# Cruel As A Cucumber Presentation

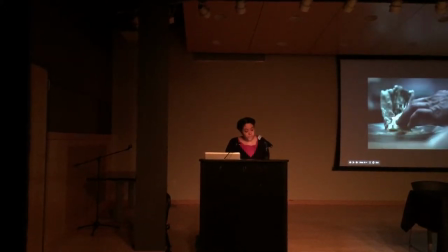(4:00)
The reality of Hannibal, within the context of crime and cooking shows, is that most of his murders occur off-screen,
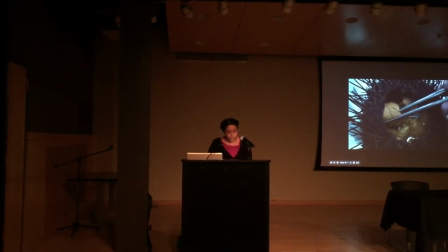(4:06)
and the majority of his violent nature is demonstrated through his psychological manipulation and superior cooking skills.
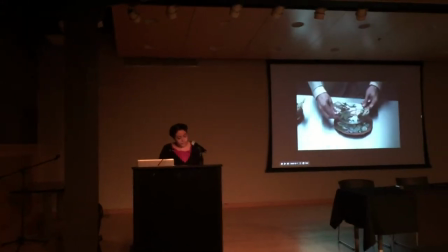(4:14)
Hannibal does not need to show that he is a master of combat because the viewer can see the evidence every time he cooks.
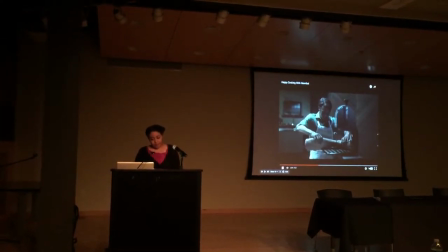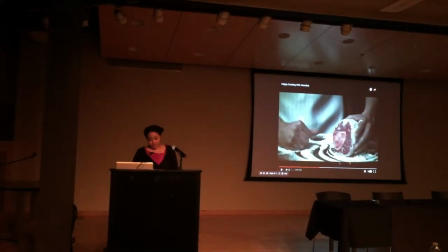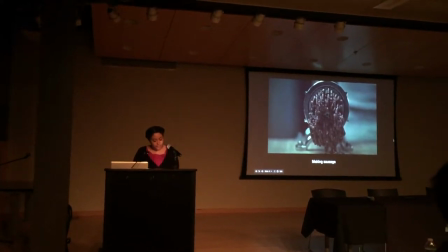(4:32)
Hannibal is the chef of nightmares and we are his obedient guests.
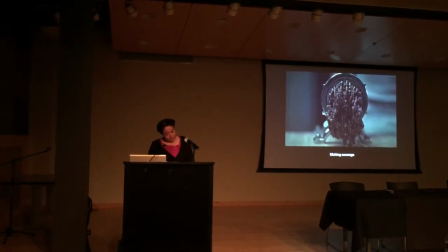(4:37)
In order to place Hannibal's cooking within our contemporary food and TV culture,
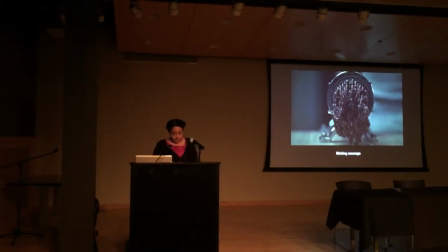(4:42)
the The creators of Hannibal borrow from the TV sets of cooking programs.
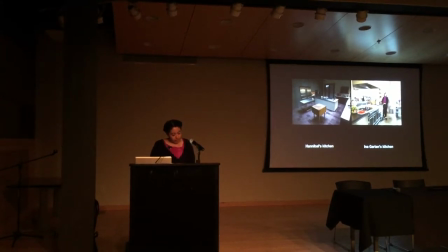(4:48)
On the right is one example of what a reality TV cooking show set looks like.
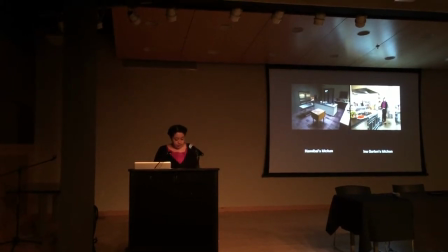(4:53)
Channels like the Food Network visually establish these kitchens as part of the idealized home aesthetic.
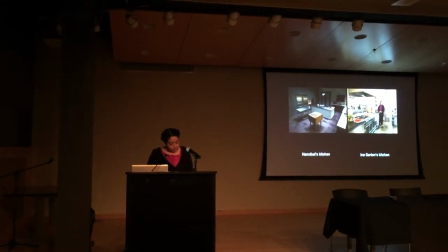(4:58)
There are fake windows, an appealing color scheme, and a lot of expensive appliances and tools to convince the viewer that this is how great food is made.
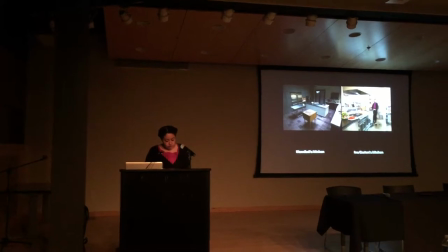(5:07)
These kitchens imply that both real culinary skill is a result of expensive gadgets and also roots this presumed skill in a celebrity and reality TV culture.
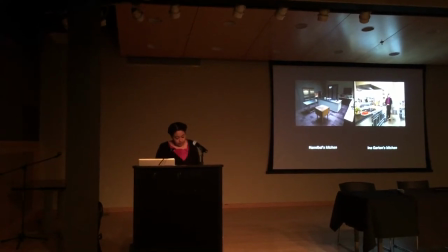(5:17)
A great chef in B.C. can become a famous great chef nationally if he appears on, say, Iron Chef America and beats celebrity chef Bobby Flay.
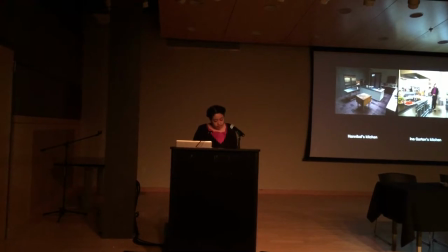(5:27)
The kitchen becomes more than a place to make food. It is a place where culinary dreams are cooked up and catchphrases aren't a gimmick so much as the norm. TV kitchens have perfected the art of food style.
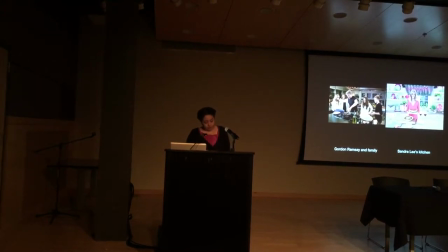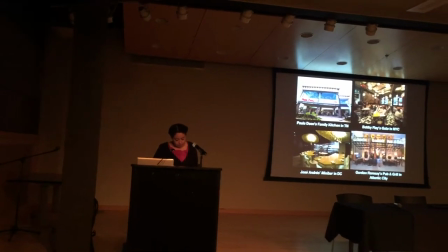(5:46)
Restaurants also establish stylized artificial environments in order to set expectations for the food that will be eaten.
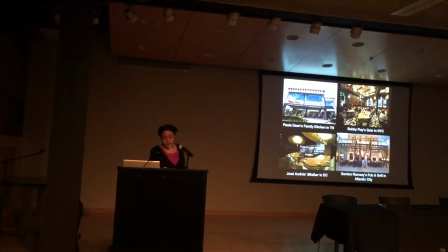(5:53)
In the same way that chefs must develop unique and tasty menus, the restaurant dining room must also have a visual style of its own. Think of restaurant reviews. Buzzwords like inviting or warm are often used for family-friendly and relaxed dining. while more upscale businesses receive professional terms.
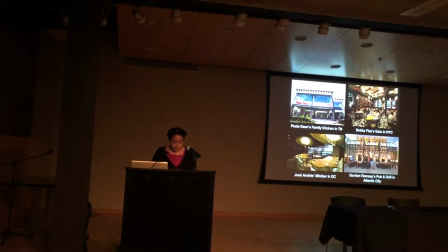(6:12)
These sorts of environments, both in person and on screen, set our expectations for what patrons might experience when they eat.
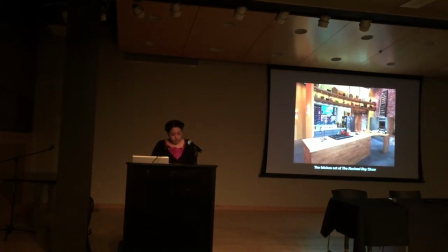(6:23)
As a result, we expect food shows to be bright, warm, and inviting, even when they're competitive. When we see Hannibal's Kitchen, we do not make these same positive associations.
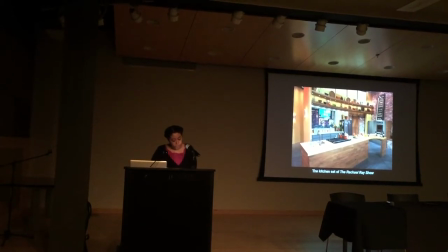(6:34)
Even without the prior knowledge of Hannibal's food habits, we are pushed away from our comfortable TV kitchens and into something colder. Few of the other Hannibal adaptations focus on the kitchen as a setting, led along the cooking.
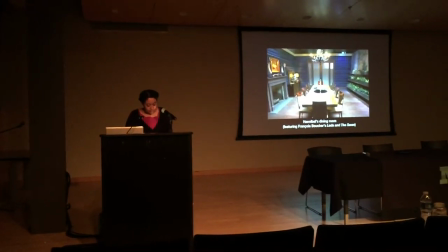(6:48)
Brian Fuller's adaptation is a prequel.
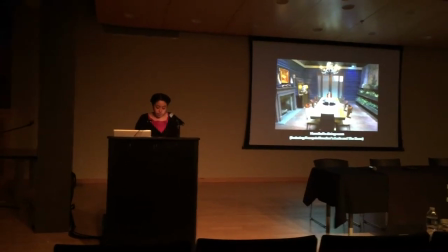(6:51)
The events of his show, which takes its title from the main character, happen before his eventual capture by the FBI and subsequent prison sentencing for his crimes.
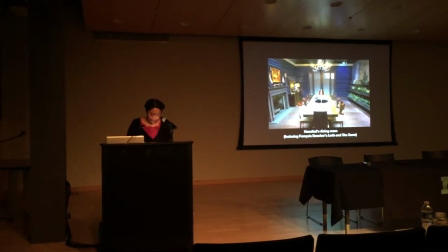(7:00)
As a result, Hannibal has the freedom to explore his diet as he pleases, while practicing psychiatry in his office.
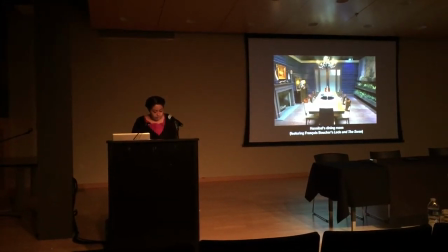(7:07)
His well-established psychiatric practice affords Hannibal a lavish dining room and a kitchen in his home, as well as his own office.
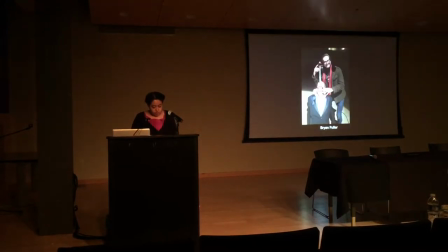(7:15)
This space enables his horrific crimes, which range from drugging his patients to murdering and eventually cannibalizing them. Therefore, Brian Fuller's papetry behind the scenes as the showrunner is one of the most important elements of the show.
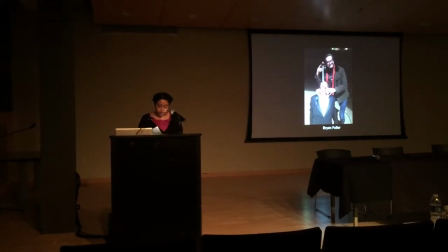(7:29)
Not only does Fuller select the overarching story for each season, but he also develops and plots important sequences, especially the food scene. He both formally and informally invites a conversation between the viewer, the creator, and the show itself.
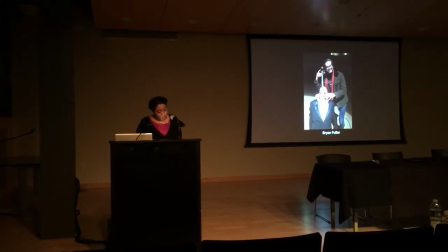(7:45)
Fuller's primary informal method of inviting conversation comes online through social media, especially Twitter,
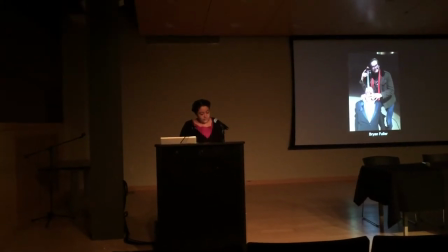(7:51)
and his own website, which allows readers to access behind-the-scenes photographs and full scripts of every episode for free.
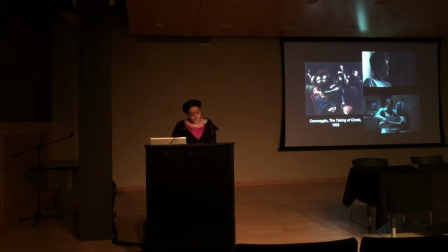(7:59)
Indeed, someone has to design every single element of what we see on screen,
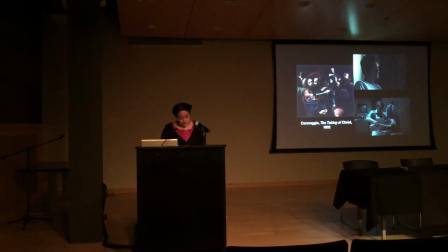(8:03)
and it must be filmed to disguise the artificial nature of the set, just the same as in any sitcom or fictional show.